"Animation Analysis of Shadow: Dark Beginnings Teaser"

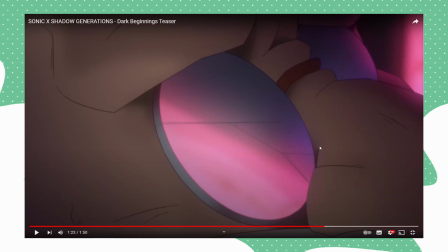[28:51]
They've really tried to make this look 3D, but it's actually 2D. So this shot of Gerald is entirely 2D. Some of it's tweened, some of it's frame by frame. I think it's a really good use of animation. Oh yes, this is interesting.
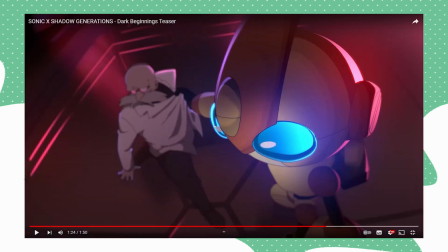[29:03]
So Gerald here, look at how more direct his shadows are. They're very intentional. Very limited and very intentional. Gerald's got a lot more gradients on him. I quite like the bounce, like how it goes over the line art like that, gives it more of a 2D look.
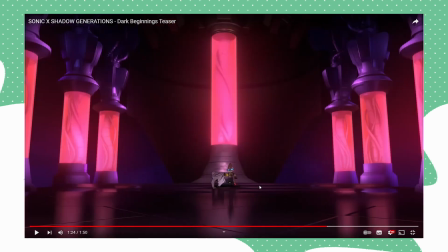[29:17]
This shot is really interesting. Look! Oh my gosh, I can't believe I just noticed that.
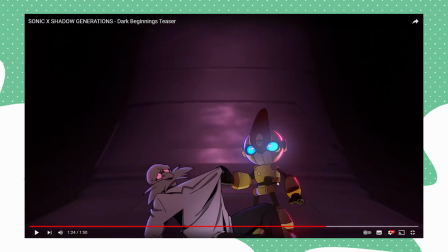[29:22]
That's so cool, right? Look. So Gerald is 3D. There's a highlight there and there's a highlight there, and the shadows kind of are very jagged. See how there's a shadow there. You know, you can just tell, right? And the thickness of Emerald's line art is mostly the same.
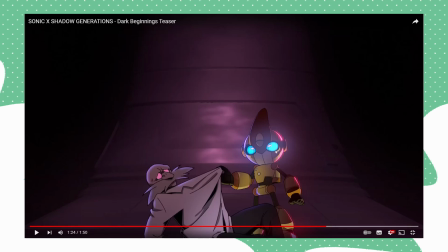[29:38]
You can see how the shadows are they look 3D, you know, you can tell this is a 3D model. Look at Gerald. You see the line thickness change in the edges of his mustache? He's got a lot more black shadows. here. Probably to try and match Emerald a little bit. See, the line art and the shading is very intentional.
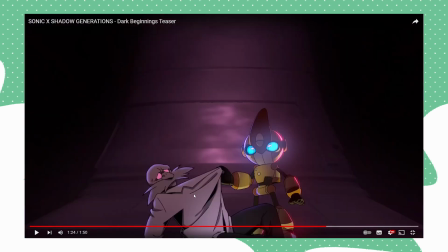[29:54]
Look at this. See when Emerald moves away, you can tell. See how Gerald bobs around a little bit? So you can tell that's a flat PNG image probably of Gerald, and they've probably put him in front of Emerald to make it look like he's gripping onto his shirt.
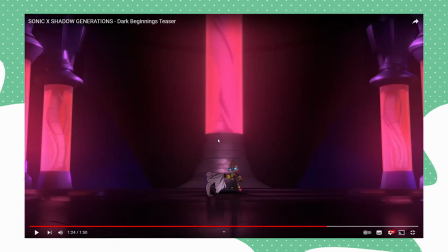[30:06]
Very sneaky. I caught you there. Yeah, look at that. You see how Gerald bobs around?
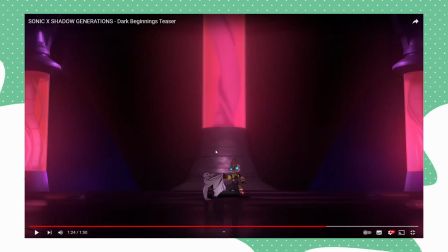[30:12]
Look at Emerald's hand. And look at the edge of Gerald's shirt. You see that? I've took away the shadow here just to make him look more 2D, I guess.
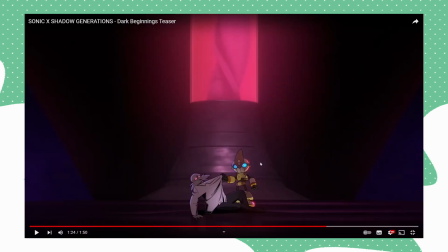[30:20]
You know, change the consistency of Emerald to make him look a bit inconsistent, which is quite nice. I don't know if that's intentional or not, but it gives it more of a 2D look.
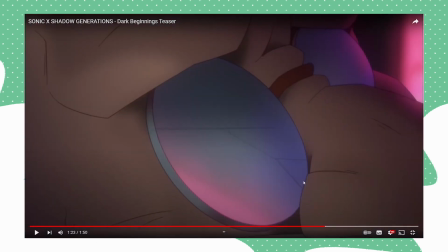[30:27]
But you can tell, Gerald in all these shots are hand-drawn. He is not a 3D model.
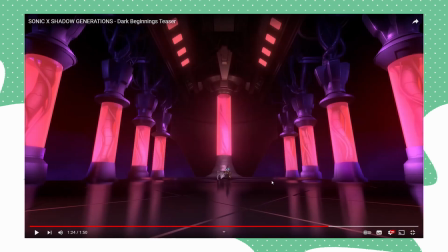[30:32]
But yeah, you don't see Gerald bopping around unless you look at it frame by frame. Obviously, you're not meant to look at this frame by frame. You're just meant to view it how it is. You know, you don't see Gerald bobbing around, but if you look at it frame by frame, you see it.
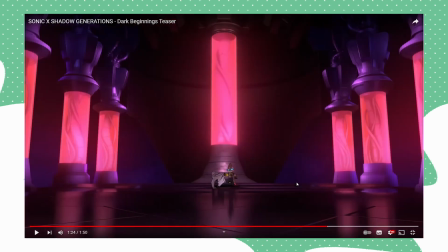[30:45]
So you can definitely tell Gerald is not a 3D model. He's a 2D drawing here.
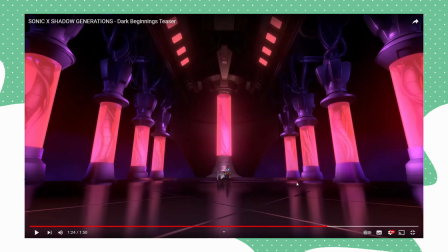[30:50]
But Emerald is a 3D model, which is really cool. Yeah, an in-between leg shot of Shadow running, I think?
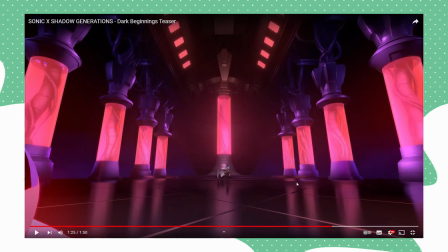[30:55]
Yeah. Oh, that's really cool. It blurs a little bit, so you see Shadow coming onto the edge of the screen.
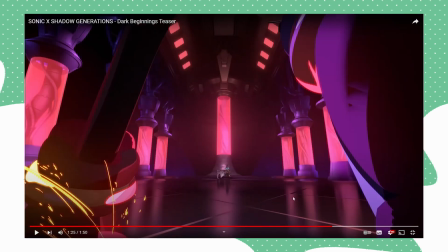[31:01]
Blurs. And then you can see how his shading's very jagged here, whereas Gerald, it was not like that at all.
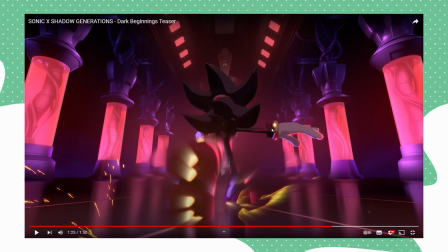[31:09]
Actually, they didn't put any line art on Shadow here. He looks more of a 3D model here because there's not really any line art at all.
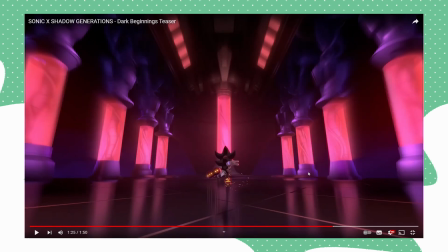[31:15]
Yeah, you can definitely tell the effects here are 2D. They're like little hand-drawn squiggles here.
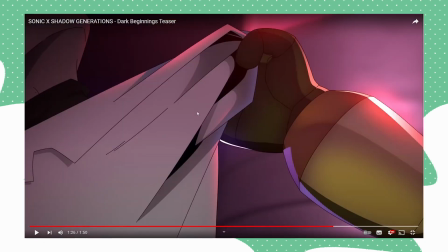[31:20]
Yeah, see how direct his line art is in his shading, whereas Emerald's is more, you can just tell, you know, his Gerald's shading's a lot more simplified than Emerald's. You might put it onto like, oh, he's metal, he's whatever, but yeah. Even like the jagged shading that you saw in the previous shots, you don't really see it much here because it's a close-up shot of his hand and it wanted to look good.
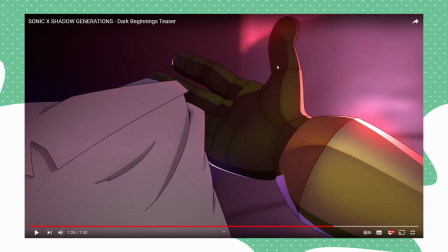[31:39]
You can see how his shirt is inconsistent and the wrinkles too, you know, because 2D.
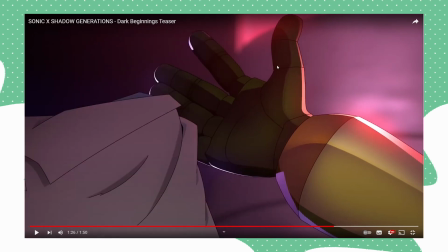[31:44]
But that's the same frame, just budged over a little bit, I think. That's a new frame.
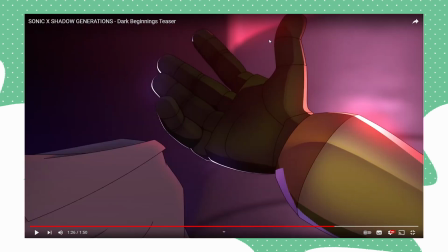[31:49]
They've really fixed up the shadows in Emerald's hand here because it's a very close-up shot.
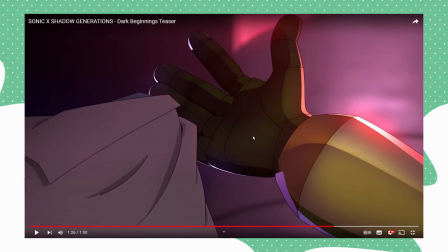[31:54]
That's so interesting how Emerald's 3D and Gerald is 2D.
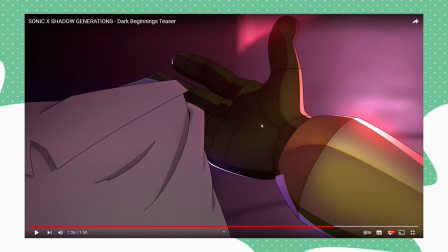[31:58]
And a good reason to see how Emerald's 3D in this shot, even though his shading does look quite, like, it looks quite intentional with shading here.
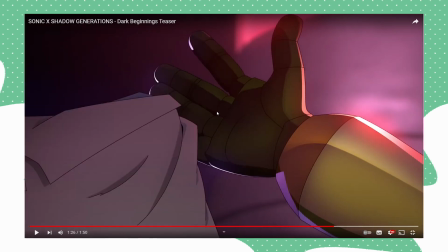[32:05]
You see how his finger waddles here, how it's the same thickness and all that inconsistency, whereas Gerald constantly changes.
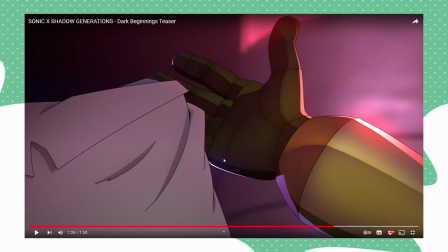[32:13]
You see how the line art in his clothing here changes. It's more slack now. And it's not as like scrunched.
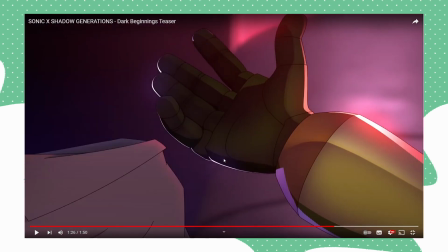[32:20]
It's more loose, I guess. But yeah, Gerald is 2D, Emerald is 3D. Ooh, that's a little bit of squash and stretch there, I think.
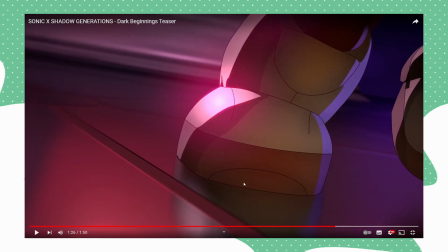[32:28]
See how his feet scrunch up to anticipate his shot? You see that?
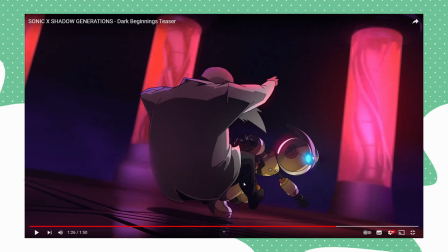[32:33]
Really cool. It's anticipation. It's a good rule of animation. Look at Emerald's highlights and shadows. You see how it's more detailed than Gerald. You see Gerald, he's got multiple layers of shadows here, but they're very solid and consistent, you know.
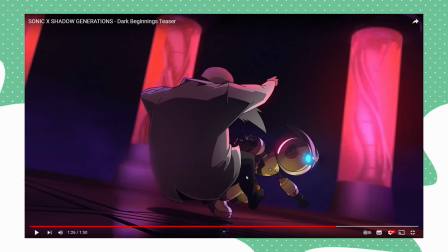[32:47]
Oh wow, you can actually see like the pixels of Gerald here. That's quite interesting. You can see the fill line too. I like how they've tried to give him that angular like look on his head. They tried to give him an angular look to make him look like it's like polygons in his head, I guess.
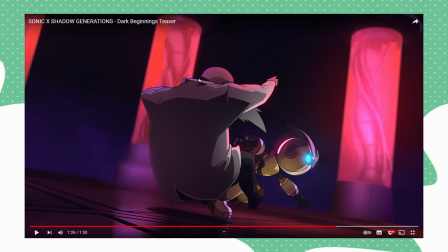[33:00]
Or maybe it's just his style, I don't know. Probably looking too deep into it. Oh wow, look at the motion blur here.
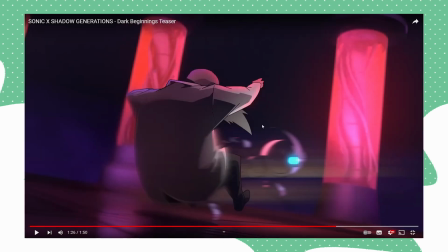[33:05]
That's really cool. You see how his hands are different from this frame to that frame? 2D.
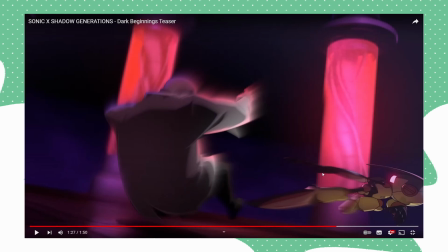[33:11]
Oh, I love that, so cool. Look at the stretch in Emerald's model here. That's so good, so cool.
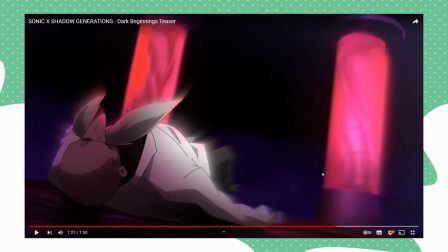[33:16]
It really emphasizes how fast he's moving. And there's Gerald, he bashes the ground.
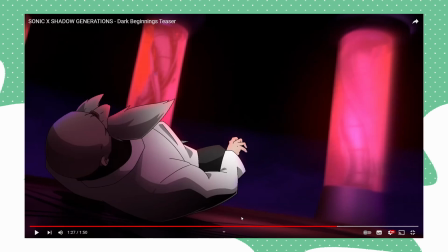[33:21]
See the shading inconsistencies here, how the width changes and all that? His arms scrunching up.
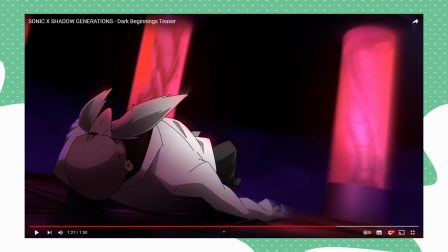[33:27]
Even the shadows there. Yeah, so Gerald is 100% 2D in all these shots.
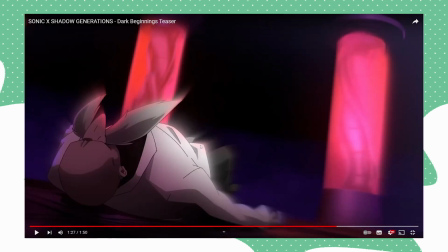[33:33]
Tweened a little bit, but he's 2D drawn, you know, he's hand drawn. Now I love that I've tried to make him match with the other characters too, by adding this like rim light too.
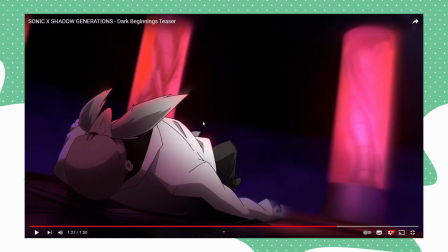[33:41]
You know, I've tried to make him blend in. I like it if I also went for the effort to add a gradient here in the shadow.
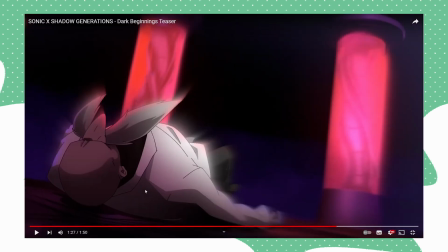[33:46]
You know, it's black and then it fades into like a grey colour. Really interesting.
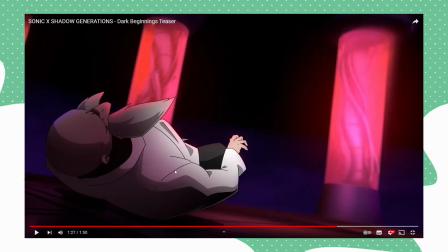[33:51]
One frame he's got the crease, I guess. How clothes all have that little shoulder thing.
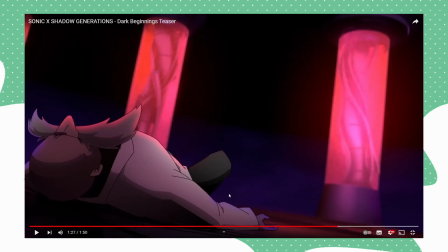[33:56]
And one frame out the other. And look at Gerald's leg too, his knee. How it changes shape depending on what shot, you know. 2D animation. Same with his mustache. See how it changes?
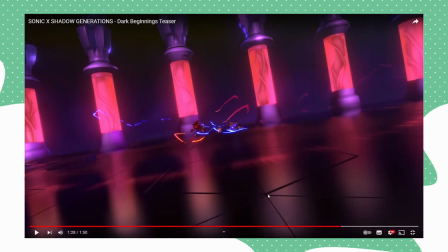[34:07]
Gosh, yeah, I can definitely tell the effects are 2D. But the characters are 3D.
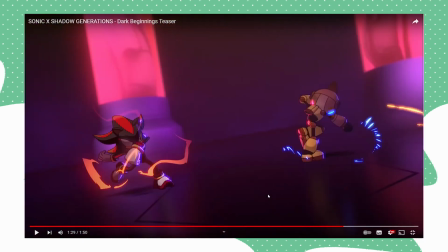[34:12]
And the background's most likely 3D too. Yeah, you can definitely tell these guys are 3D.
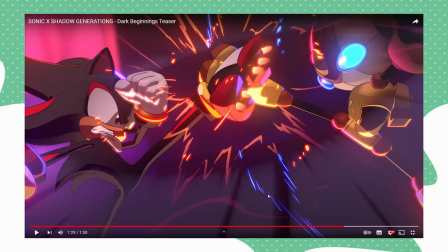[34:17]
Especially compared to Gerald, but like, yeah. You can just tell these guys are 3D. You can look at the jag there, you know, whereas Gerald was draggy, but it was very intentional. Very sharp, I guess, you know, it's like, whew, instead of going, you know, like that.
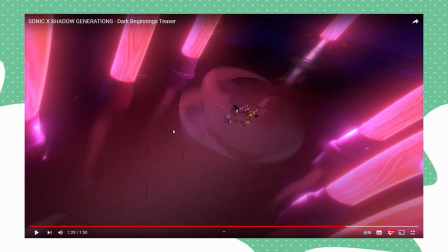[34:31]
They did the same thing with every shot of Shadow when he was running up to get Emerald, when he was holding Gerald.
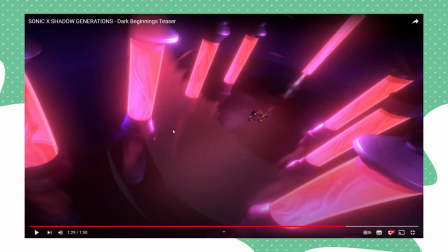[34:37]
You know, he was lionless in that shot too, so they made him lionless here. There's a, what do you call it, it's like a sound wave.
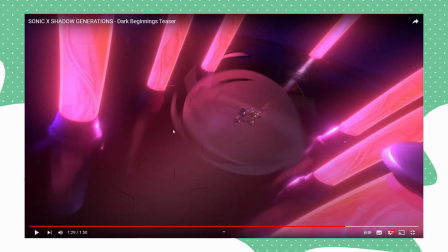[34:43]
I can't remember the name, I've forgotten the name, but you know, like a little wave of wind to show,
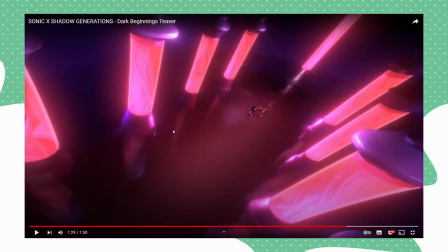[34:49]
even the blurring too, to show how much impact that kick had. And then to add into it, they add hand-drawn impact frames.
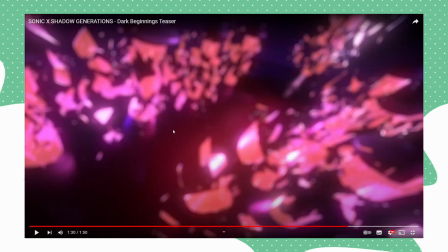[34:56]
You see this a lot in anime. Look at that, so cool. That's amazing.
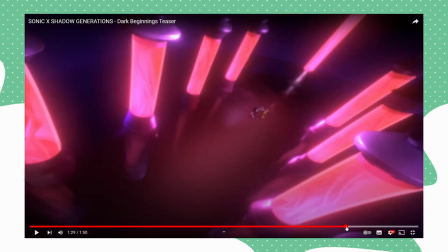[35:01]
Then it ends. You know, do you want my theory? My theory for why they didn't add line art here is because they're so far away you don't see the line art anyway.
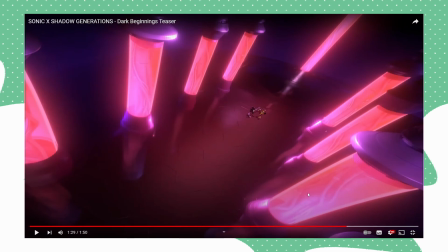[35:08]
But in the close-up you do see them lineless. Because this shot is so far away, you don't see the line art and it'll just get in the way of what you're trying to see here.
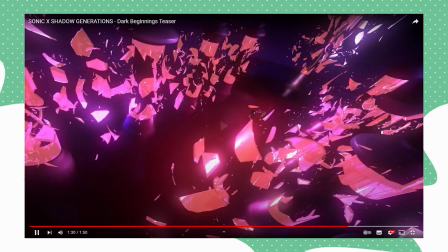[35:16]
That's my theory for why it's lineless in this shot. It could just be a stylization choice, but overall, this animation's amazing.
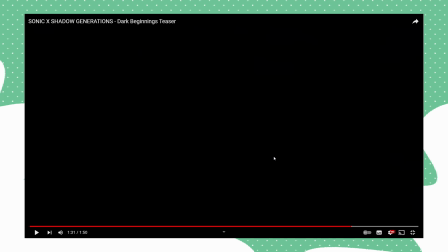[35:22]
I love the use of the different tools of animation, how it uses 3D animation to look 2D, and it follows the 2D animation rules, if that makes sense, a style of 2D animation, more particularly anime animation.
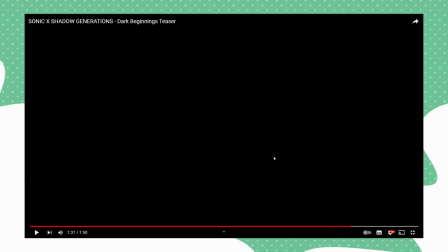[35:34]
I love how it uses frame-by-frame animation as well for certain shots, like the effects, the visual effects like the smoke, and what do you call it, like the really cool lightning effects that you see here.
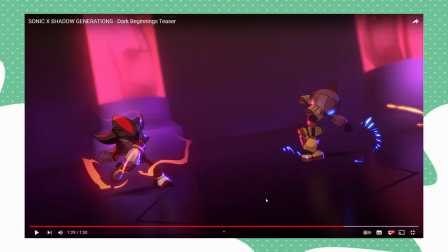[35:43]
This is all hand-drawn too. Gosh, it's amazing. Use tweening as well for Gerald. Maria, in her last two shots she's in, is hand-drawn, fully hand-drawn. You can just tell by the shading on her and the line quality as well. It's really cool. All the shots Gerald is in is 2D. Very interesting. I quite like it.
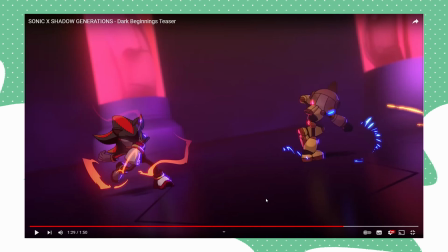[36:02]
My theory for why Maria was hand-drawn in her last two shots she was in is because of the way her hair was blowing in the wind.
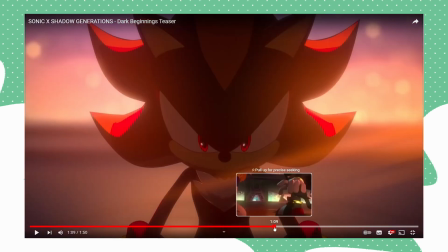[36:08]
The 3D model would probably break, or the shading would break if you tried to do that. So, because they really want to exaggerate how fast Shadow was going.
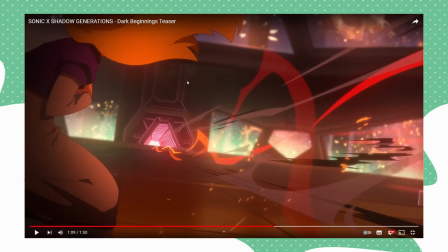[36:14]
So they made her hair really move. And it's hard to do that in a 3D model and make it look good, I guess. It would have been easier for them to hand draw her hair moving like that exaggerated instead of using the 3D model.
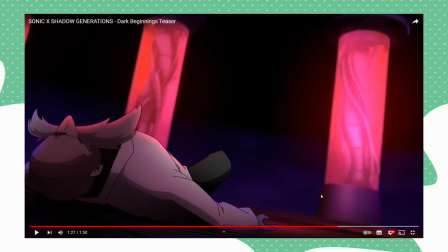[36:25]
So that's probably why they went for the 2D look in the end. The 2D animation. Really amazing. This is just my rambles of this animation.
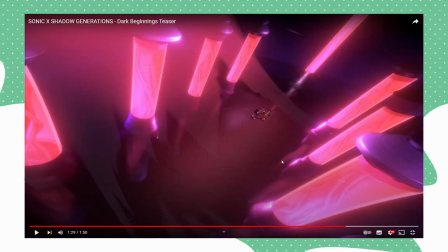[36:33]
It's really good. I can't wait to see the whole thing. I love trying to catch all the little details and how, because it's really fascinating how they put this all together, you know? Because as an animator, I love looking into other animations and studying them. I do this sort of thing in my spare time anyway.
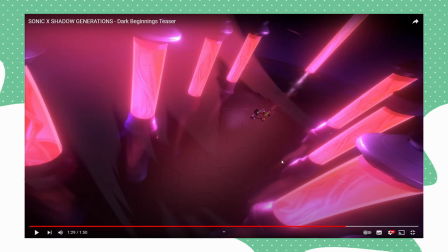[36:48]
It's just so fun. But yeah, this short is really beautifully animated. I love the use of 3D animation they've done here and how they've tried to replicate the 2D look. It's really good. It's amazing. It's great animation. I love it.